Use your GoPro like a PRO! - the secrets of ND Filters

So you're going to set your shutter to 1 over 240. 1 over 240. So let's see what it looks like now. And notice it looks a lot darker. A lot darker. I would say that's a little underexposed. You can see here when I'm looking at the trees and the shadows, it's really dark. Now granted, I have sunglasses on, but I'd still say that's a little under. So I think we go to the 16. Yeah, let's try ND16 and see how that looks. The 16 looks really good. Yeah, this looks right. I would highly recommend you guys, again, don't try and compensate if it's a little dark with ISO, especially on GoPros, you really add a lot of graininess when you do that. So do your best if you're on a bright day like this, just lock your ISO at a hundred especially on the GoPro. I cannot emphasize that. Okay, this is the grain we're talking about. So Gordon go ahead and put your ND filter super high, make it really dark, and compensate with exposure for ISO. This is that ISO grain that we're talking about that's not really desirable when you're trying to get the footage to look as cinematic as possible. It's really grainy and just isn't really pleasing to look at. We're gonna get some sample footage using ND32, ND16, ND8, and ND4, and no ND filter to kind of show you guys what different levels of ND look like in the lighting condition we're in. So the way that we control these FPV drones is with, you know, a radio and then goggles. So the FPV goggles allow us to see what the drone is seeing in live time. Basically, no latency at all. So these drones are super high performance. They can do really cool flips and they can go any orientation. So you can do a flip and you can be hanging upside down. They're super acrobatic and they can go really, really fast. So the really cool piece of technology that we use GoPros on. So a lot of the stuff that we do is called FPV freestyle. So we'll go to really cool locations and do tricks around them and show off. It's kind of like an art to see different styles of flying.
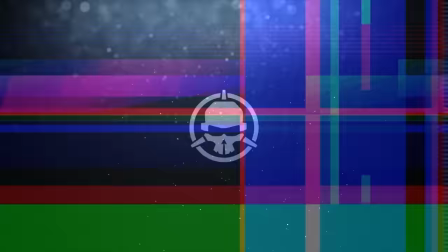All right, so we just got all the test footage. Let's go ahead and bring it back to the studio and get some comparisons of it. Yeah, let's do it. Let's go ahead and get a look at this footage. I'm really curious. I've never done this back to back with different ND filters. Let's do the 32. Let's start with the first flight. We're not going to watch this whole thing because I did an eight minute flight on this drone.
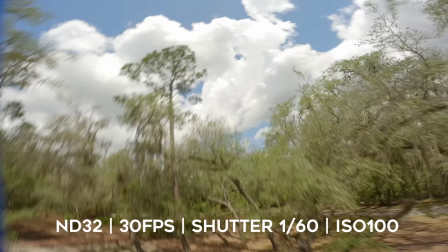An 8 minute flight, what a legend. We started with this because we wanted to start with what we consider to be proper exposure.
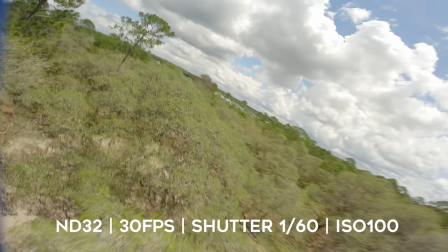This isn't color graded, it's just flat color. But I mean it looks really good, the sky is nice, the ground looks nice, the shadows too.
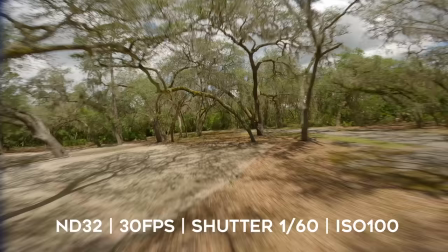They look dark and that's a good thing because you want to have some contrast. Yeah, definitely. You can definitely tell that when you get into some of the really dark spaces.
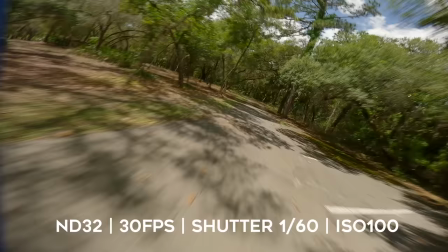Like there a little bit.
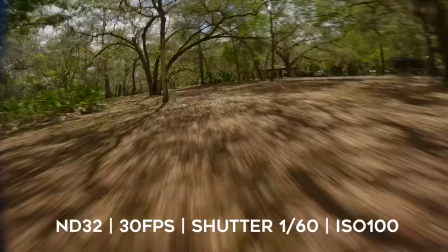Yeah, and this is ISO locked at a hundred as well, but it's not bad like this is exactly what I would want it I mean look when you look up at the sky there you can see that it's you know Yeah, I find with GoPros that it's harder to bring back overexposed thing than it is underexposed So this is kind of perfect for me like if I wanted to bring the shadows up I
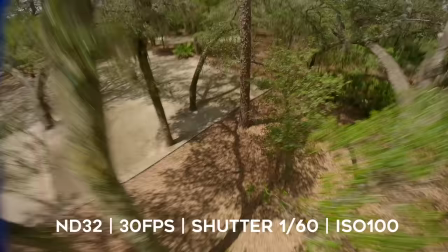could there's still detail there just with my experience working with GoPros at least right and one thing too with the
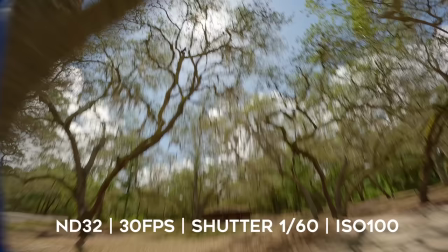1 over 60 shutters you definitely get that motion blur so it's something that some of you guys may like some of you guys may hate I know I
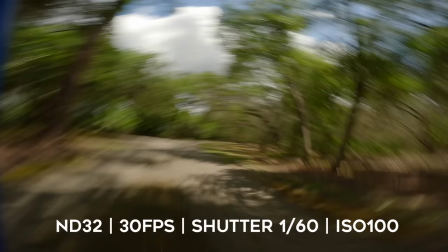get comments all the time saying I have too much motion blur me too personally I like the motion blur I also think that when you're
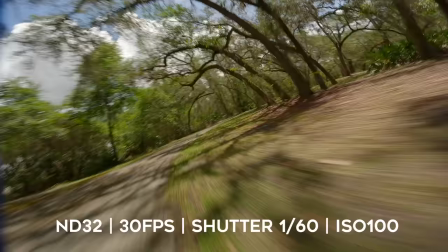flying with janky props it kind of disguises the way your quad may be flying if it's not flying good but that's more specific to FPV
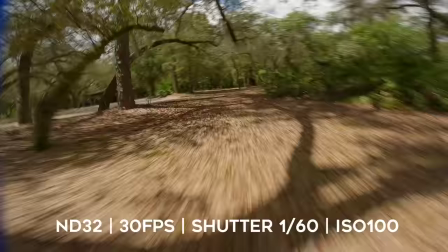drones but for you guys who are new to using cameras and stuff just keep that in mind with the 1 over 60 shutter speed you're gonna have a bit more motion blur and if you're chasing like a really fast object you may not want that yeah so that's the ND32 mm-hmm
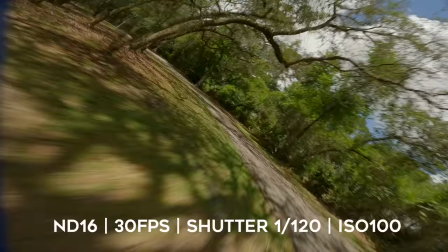let's look at the ND16 and the biggest thing to note is we went up in shutter speed But now we are at 1 1 20th.
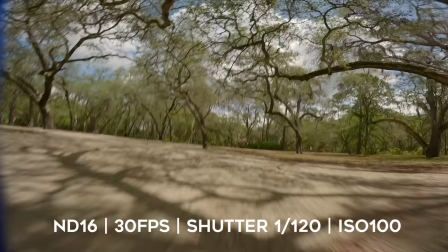Yep, still 30 frames a second, still ISO at 100. The exposure is the same, obviously, because we're compensated for that, but there is just a little bit less motion blur.
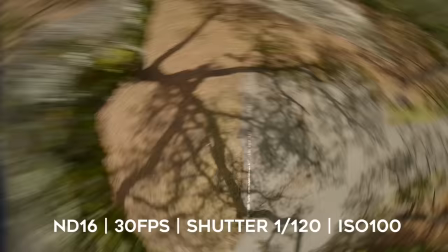Oh, there's definitely less motion blur. I mean, it almost looks like everything is more sharp. Yep.
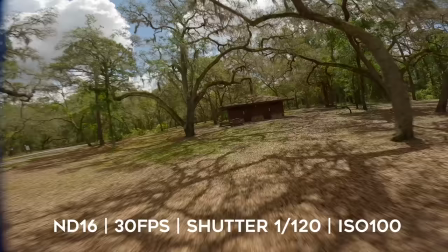Even though we didn't touch the sharpness settings on the GoPro. You can see when I'm doing a lot of these really fast movements too, like, there's really almost no motion blur to it whatsoever, so.
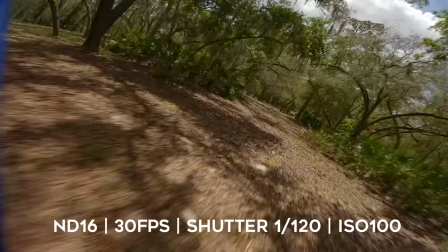Yeah, like when you look in the ground, you can still kind of make out the leaves and such. Yeah, I'm curious like yeah what it looks like when I'm doing flips and stuff because I've only been flying with like very
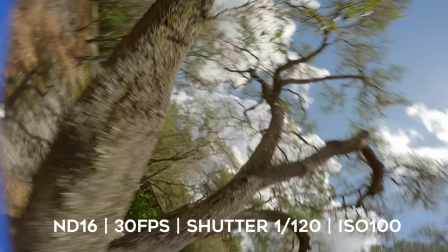Like 1 over 60 shutter speed and stuff like that for the last couple of years I haven't flown 1 over 120.
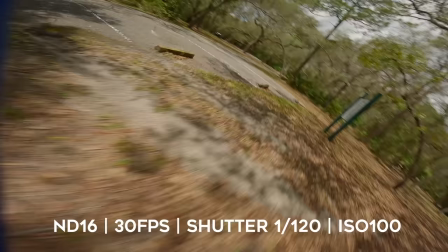Okay, so it's interesting to kind of look at it Like I'm not really freestyling to my best of my abilities, but still like I just don't because I'm not used to the look I don't like the look.